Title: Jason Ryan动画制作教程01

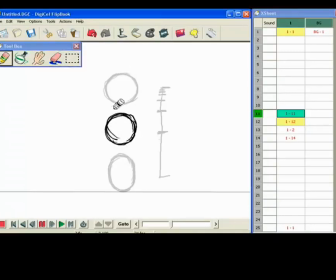4:20 Okay, this is going to be a slow out of the top position. Okay, so let's keep drawing this ball here. Let's see if I can figure out. Okay, so let's go to frame 10. Okay, now we're going to do this a halfway position again.
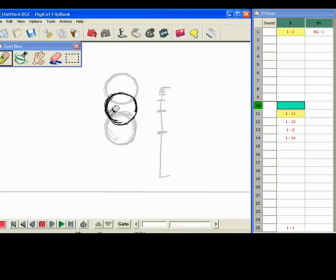4:38 Okay, so the drawings are starting to get closer together, indicating that these drawings are going to be slower at the top and faster at the bottom. Okay, as we play it at 24 frames per second. Okay, so we're going to go halfway again.
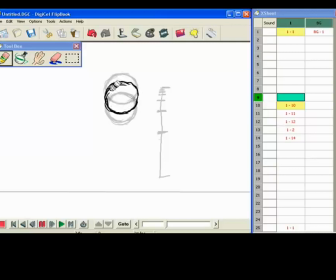4:56 Okay, frame 9. So the spacing is starting to get closer in the top position. Okay, frame 8.
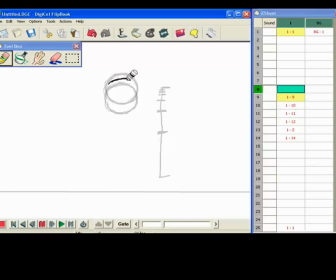5:12 again, we're going to go closer. Let's go halfway again, slowing out of this top position. Okay.
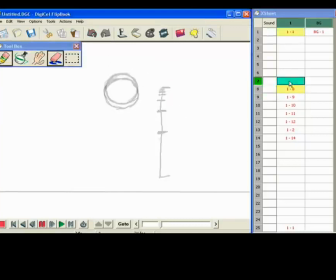5:29 Frame 7, same thing. We're going to go halfway again. So you can see now that we're really getting closer and closer to that top position there at frame 1. Now I'm doing this to prove a point because you know, when you're first learning animation,
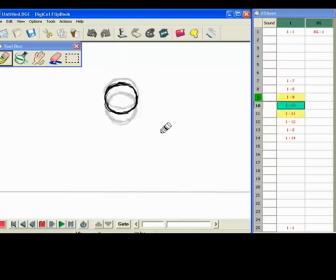5:46 it's really important to get the grasp of timing and spacing right off the bat, okay? Because this is everything in animation is all about timing and spacing.
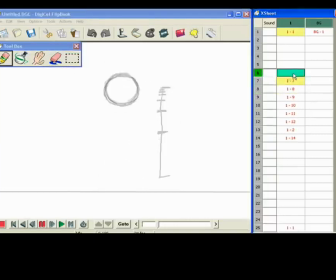5:57 That's everything that you can do in animation has to have a certain amount of timing and a certain amount of spacing, okay? So if you can grasp the concept that drawings that are placed closer together are
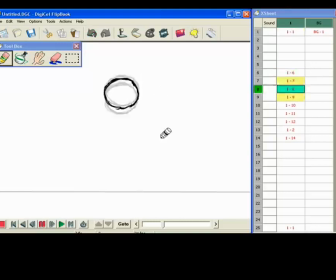6:11 slower than drawings that are spaced further apart, then you're ahead of the game, okay? So let's keep going. Frame 5, again, we're almost doing a trace back here, but it's still a halfway point, okay? So we're still basically keeping this ball slightly moving,
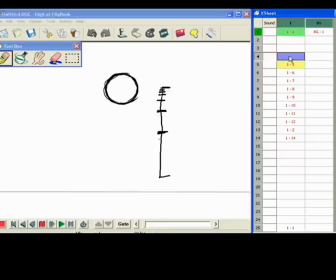6:32 okay, where it's almost going to come to a held pose at frame 1, okay? Frame 4, we're almost doing a trace back here. So these drawings are obviously going to play slower than the ones that are near the bottom where the stretch frame is,
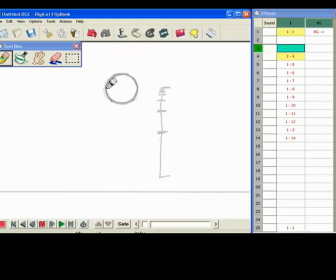6:48 because they're spaced closer together. They're on top of each other. So when you're playing these frames 24 frames per second, it's going to play slower than those ones that are at the bottom that are spaced further apart.
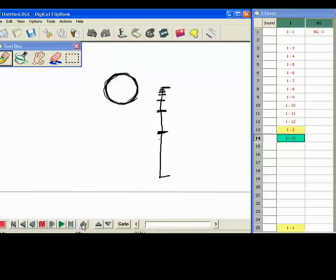7:02 Okay? So let's go ahead and play like just one half of the cycle. So this is basically the ball falling. You can feel the gravity pulling it towards the ground. Okay? So now let's go ahead and do the spacing on the way back up.
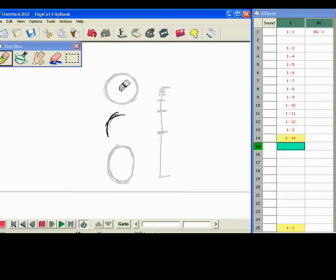7:20 So at frame 15, it's going to be the same thing as on the way down. We're going to do a halfway mark on frame 14, the stretch pose on the way up, and 25, which is the same as 1,
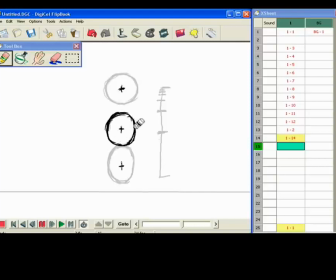7:34 and do a halfway position where the ball is starting to come back into its normal size, its normal shape. Okay, we're still kind of in-betweening up into this top position.
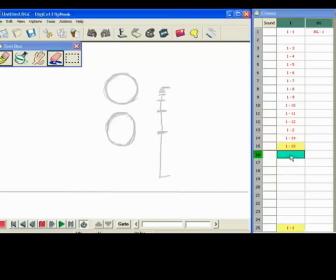7:46 So instead of slowing out of the top position, now we're going to be slowing in to the top position because we're going the opposite way. Okay, so it's slow in and slow out of the top position. So we're halfway point.
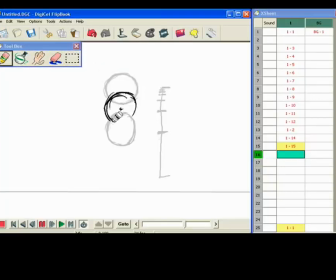8:01 Go ahead, draw the ball, getting closer and closer to that top position, but still halfway marks. Okay, 17, the same thing. Halfway point.
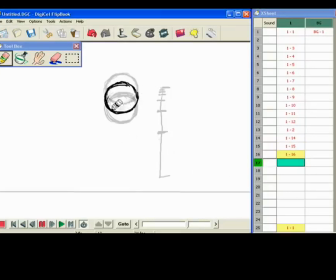8:24 Okay, great.
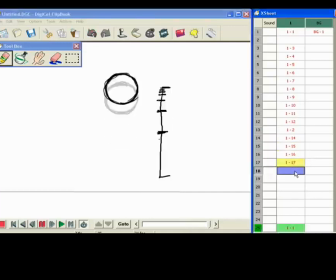8:29 18.